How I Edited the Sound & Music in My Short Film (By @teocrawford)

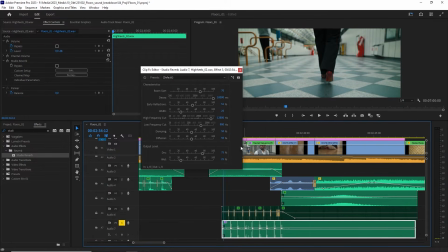(4:11)
With these types of effects, you're always adjusting the dry and wet balance.
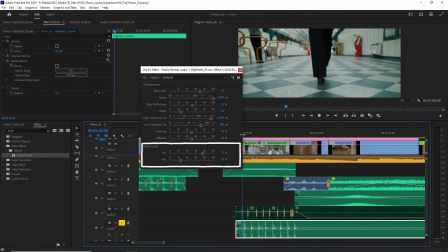(4:14)
By having the dry setting at 75 and the wet setting at 25, you can still clearly hear the original sound, but there will be some reverb added.
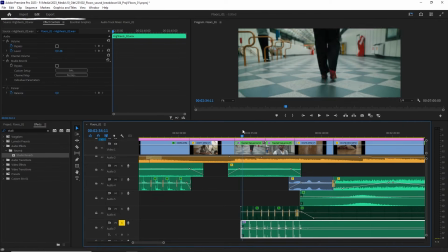(4:24)
And to make the effect increase, I came here to the effect controls and added 2 keyframes.
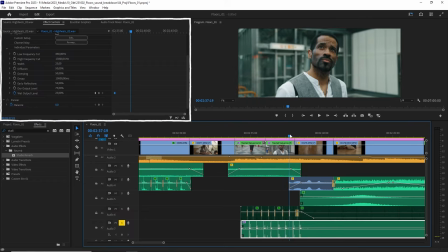(4:29)
One at the start where I kept the wet set to 25%, but then I set it to gradually increase to 50% so that the reverb becomes more and more intense. This is what that then sounds like without the music and the voice.
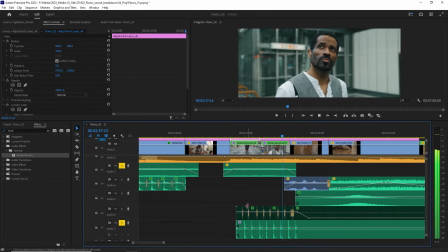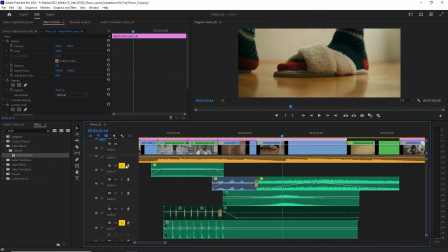(4:48)
Do you hear how towards the end the reverb becomes noticeably longer?
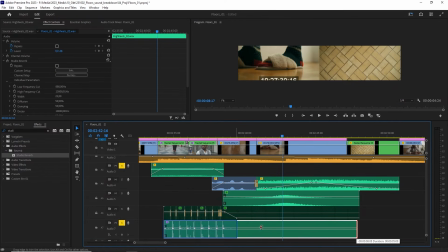(4:52)
That is why it was important to add the 10 seconds to the clip, because otherwise the effect will just be cut off,
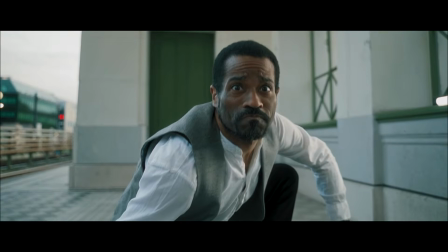(4:58)
but now it just fades out naturally. The next section of the film I would like to show you is this overly dramatic scene here where I added quite a few sound
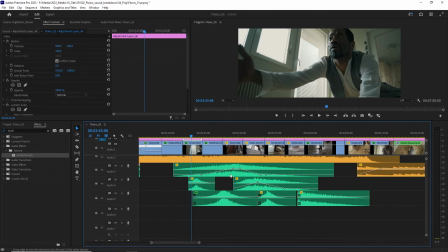(5:05)
effects. The music here is really loud, so there was no need for Foley sounds, but the effects really enhanced the overdramatic nature of the scene.
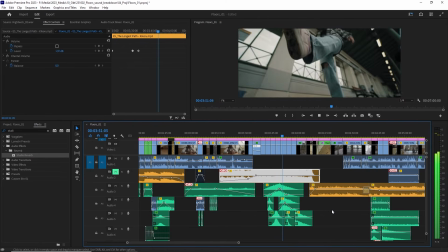(5:12)
Here's what it sounds like without the music.
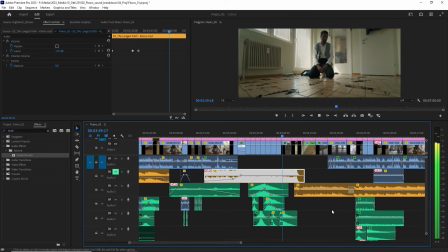(5:17)
Pretty dramatic, I know, but intentionally. If you saw the film, you'll know that this scene is intentionally overdramatic in a comedic sense. Anyway, what went into these effects? The original sound clips that I used are so-called wooshes.
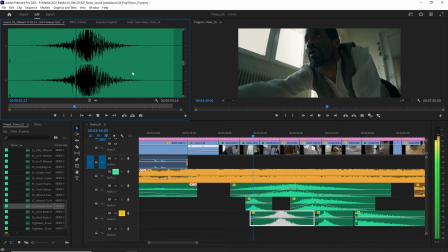(5:29)
Yeah, they're actually called that, and they sound something like this. I downloaded different versions to have some diversity in the sound.
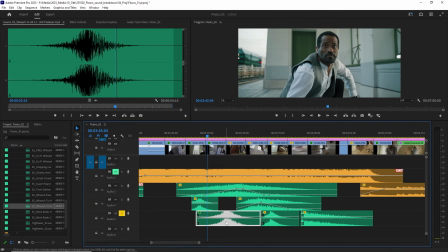(5:36)
I used a few wooshes of varying lengths for different movements in the shot that I wanted to emphasize. In the top layers, I mostly just faded them in and out appropriately, however in the bottom layer I did some manipulation of the files, which I think is worth explaining. I added this clip to enhance the protagonist's leap again, but the original sound is just too strong and high and fast in a way.
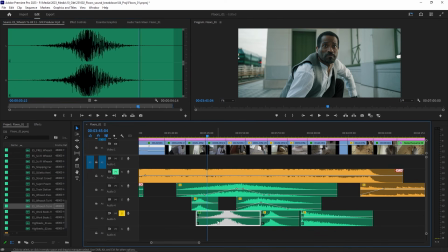(5:59)
So to make it work, I slowed it down to 50%, which makes it much deeper sounding.
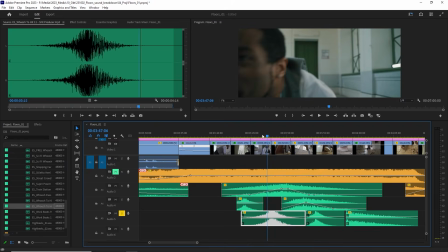(6:06)
However, there were still too many high frequencies here, which didn't fit the slow motion,
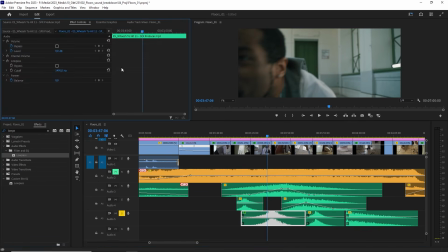(6:10)
so I added a low-pass filter which cuts the frequencies above 1495 Hz, and leaves us with this sound.
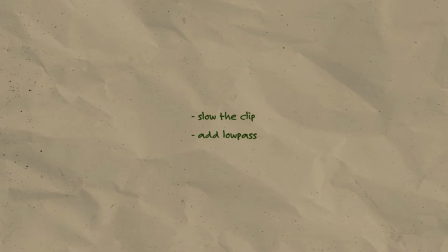(6:19)
And so with these two techniques, slowing the clip and adding a low pass where needed, I added the other wooshes where they made sense, and that is how I made this sequence. I hope you enjoyed this little insight into my post-production process for the short film, and that you could find something of value in the techniques that I shared. Thank you, Epidemic Sound, for having me again, and with that said, goodbye.